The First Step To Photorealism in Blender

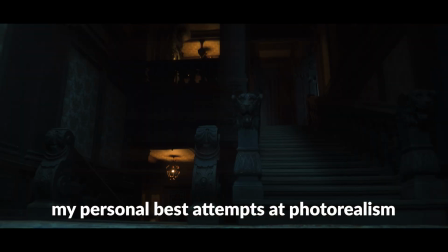[0:00]
What is the secret to photorealism in CG? Or at least the secret to images people won't immediately recognize as fake.
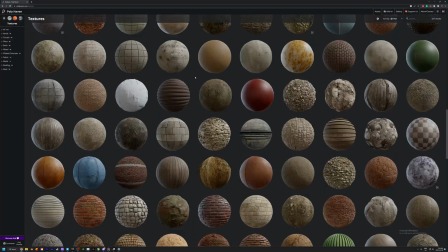[0:07]
Nowadays it's so easy to set up PBR materials with micro-displacement, downloading super high poly photo scan elements for your scenes,
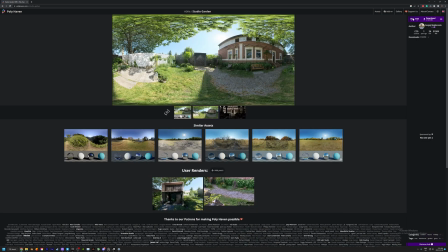[0:14]
using 16K HDRI 32-bit EXR environment maps with accurate and realistic lighting,
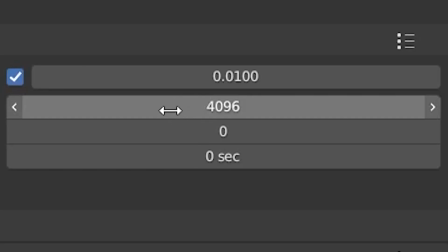[0:19]
having access to path tracing render engines, and extremely fast modern GPUs with enough VRAM to make 2004 me cry while holding my ATI Radeon X700.
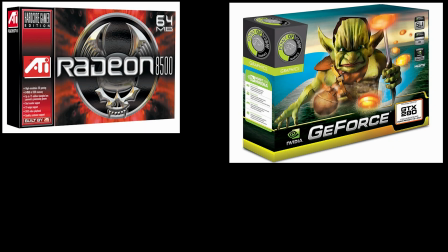[0:28]
As awesome as modern GPUs are by the way, they will never be as cool as the art that was on old GPUs, Nvidia, bring that back.
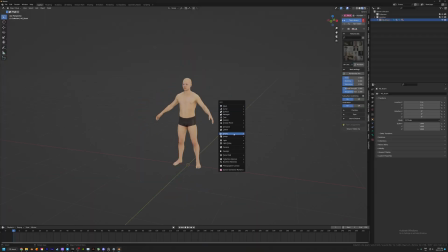[0:35]
The people, or at least this people, demands it. With all that being said and all the amazing advancements that we all take for granted,
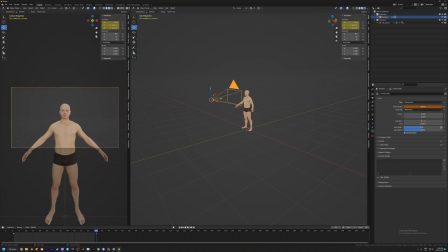[0:41]
the number one reason that any animation or scene might look fake is because there is a lack of mistakes.
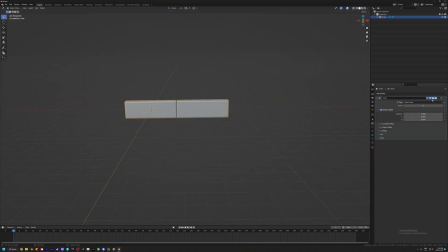[0:47]
Inaccuracy, sloppiness, shortcuts, or just good old-fashioned mistakes are something that computers honestly don't do well.
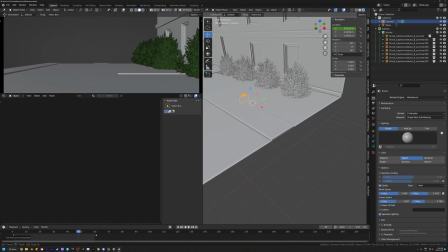[0:53]
Want to animate a camera? Easy. Set two keyframes and watch it go. But what does it look like? It It looks like an uninspired robot got a hold of your dad's Sony Handicam.
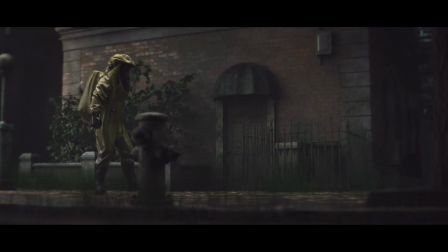[1:01]
This does not look real. The subtle reframing, the steps we could feel in handheld footage, the fact the camera operator will always be slightly behind the action.
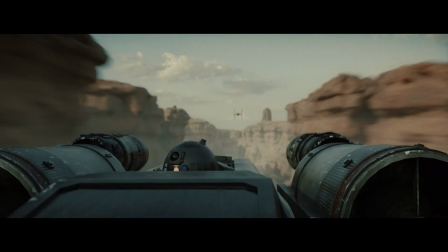[1:10]
These are, in essence, mistakes, at least from a computer's point of view.
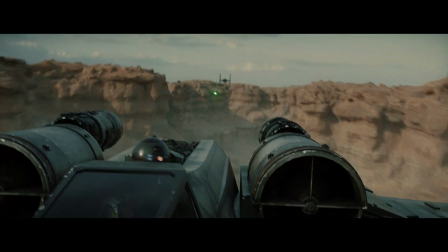[1:14]
Keeping in mind how someone might actually shoot something, or build something, or place something is the secret to realism.
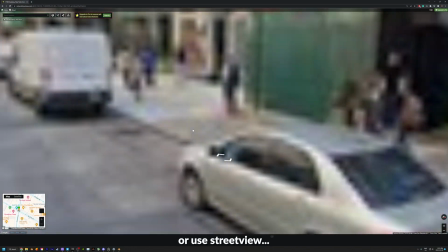[1:21]
If you're anything like me, you might need to peel yourself out of your gross computer chair and take a walk. look down at the sidewalk, and notice how none of the slabs quite line up perfectly.
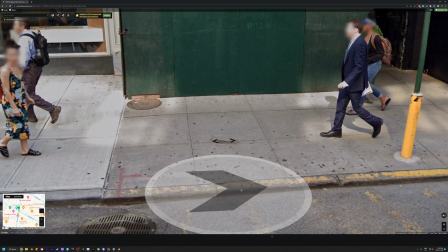[1:29]
But if most of us were to make this in Blender, we'd probably do this.
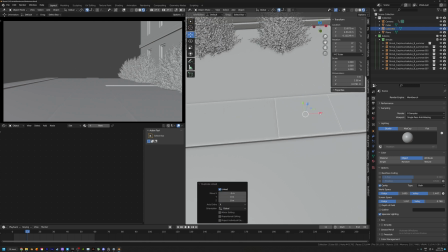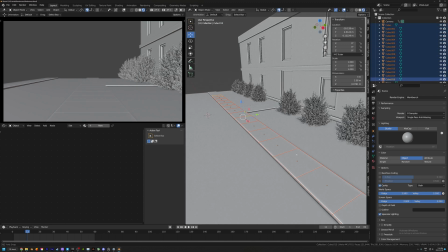[1:42]
But what if we selected all those instances and went up to the object menu, selected transform,
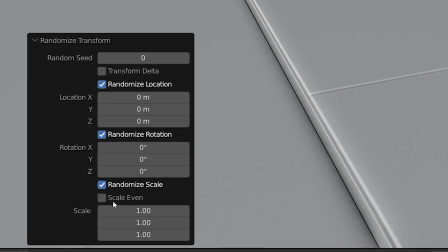[1:48]
then random transform, and now we can put in a value on the Z-axis for how much we want to randomize our rotation,
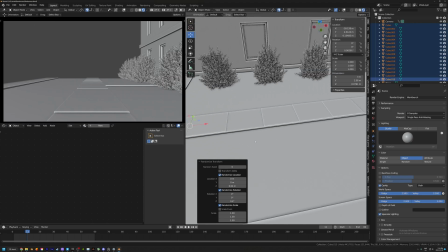[1:53]
and voila. Is it an extra step? Yes. Is it better? Also, yes.
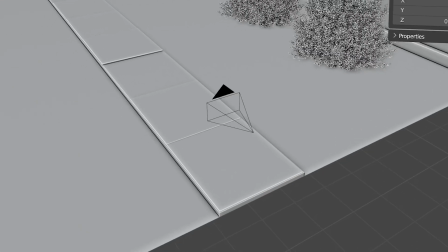[1:59]
But what about the camera? camera.
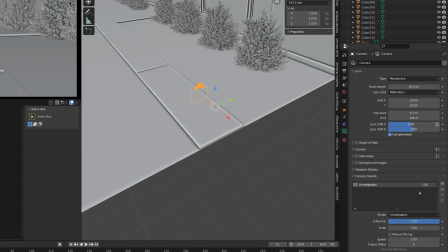[2:00]
Not every camera needs Ian Huber's Shakeify add-on, but that won't stop me personally from using it on 99% of my cameras in 99% of my scenes.
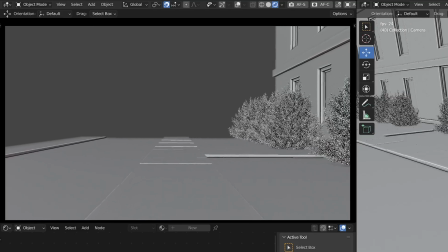[2:09]
Just make sure to offset the frames and play with the influence to find something you like, or stack multiple animations on top of each other.
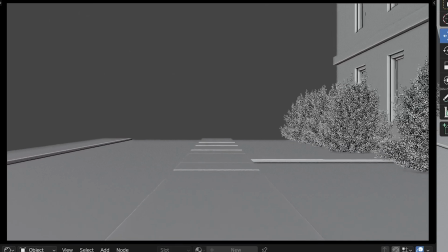[2:15]
That's always a good option. Link below for this free add-on by the way. It's so easy to make patterns in 3D.
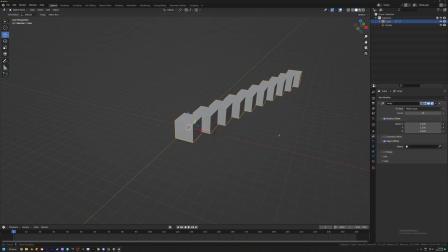[2:20]
The tools make it easy. So you have to keep in mind that randomness is the difference between a computer making decisions and a human making decisions.
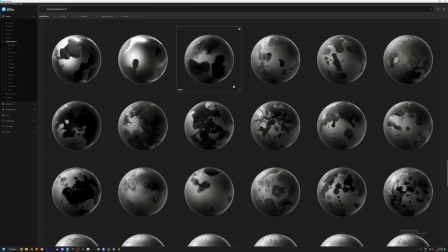[2:27]
That's why imperfection maps are so popular and useful. That's why why there's a whole category of add-ons designed to help you make things look more natural, which is to say, more random.
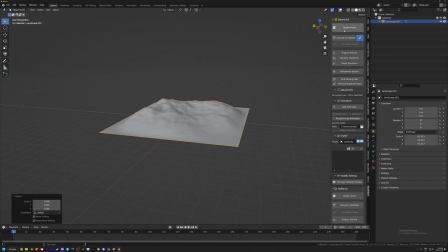[2:35]
So go out there and introduce a little chaos into your world, within reason, of course. This is a balancing act, after all.
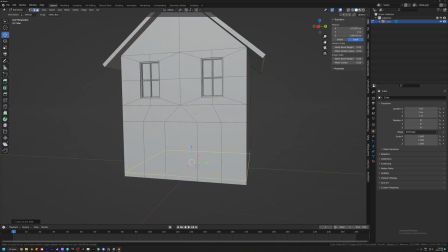[2:41]
Who's to say that repeating patterns aren't what you're looking for? Maybe it can help you achieve a sense of uncanniness or otherworldliness, maybe.
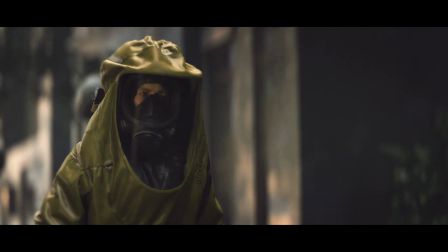[2:48]
But if you're after real, or at least more real, then embrace the jank.
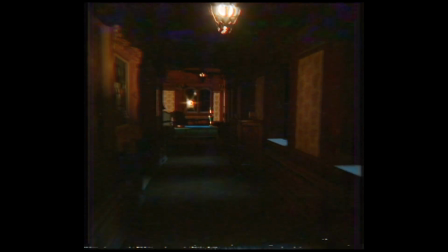[2:52]
People are bad at a lot of things, and even people who are good at things are worse at them than robots.
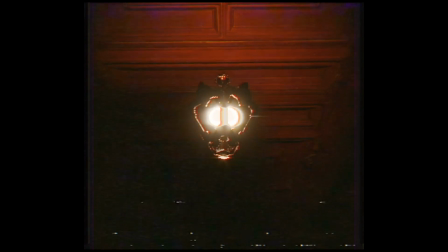[2:57]
So, if there's anything I want you to remember from this video, it's that robots can't capture the essence of human randomness,
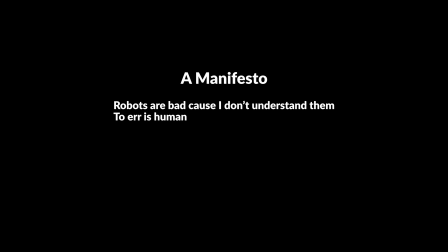[3:03]
mistakes and randomness are the consequence of nature on the world, and because of that,
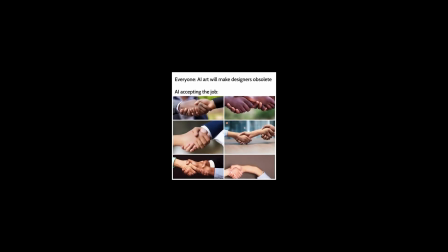[3:08]
AI art isn't, and while we may lose the war against the robots in the future, at least we'll have lots of pretty pictures to look at.
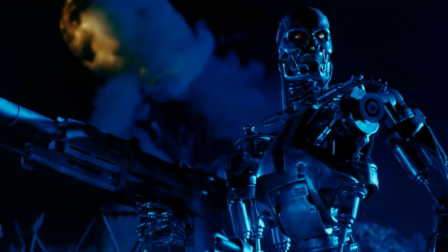[3:15]
See you next time.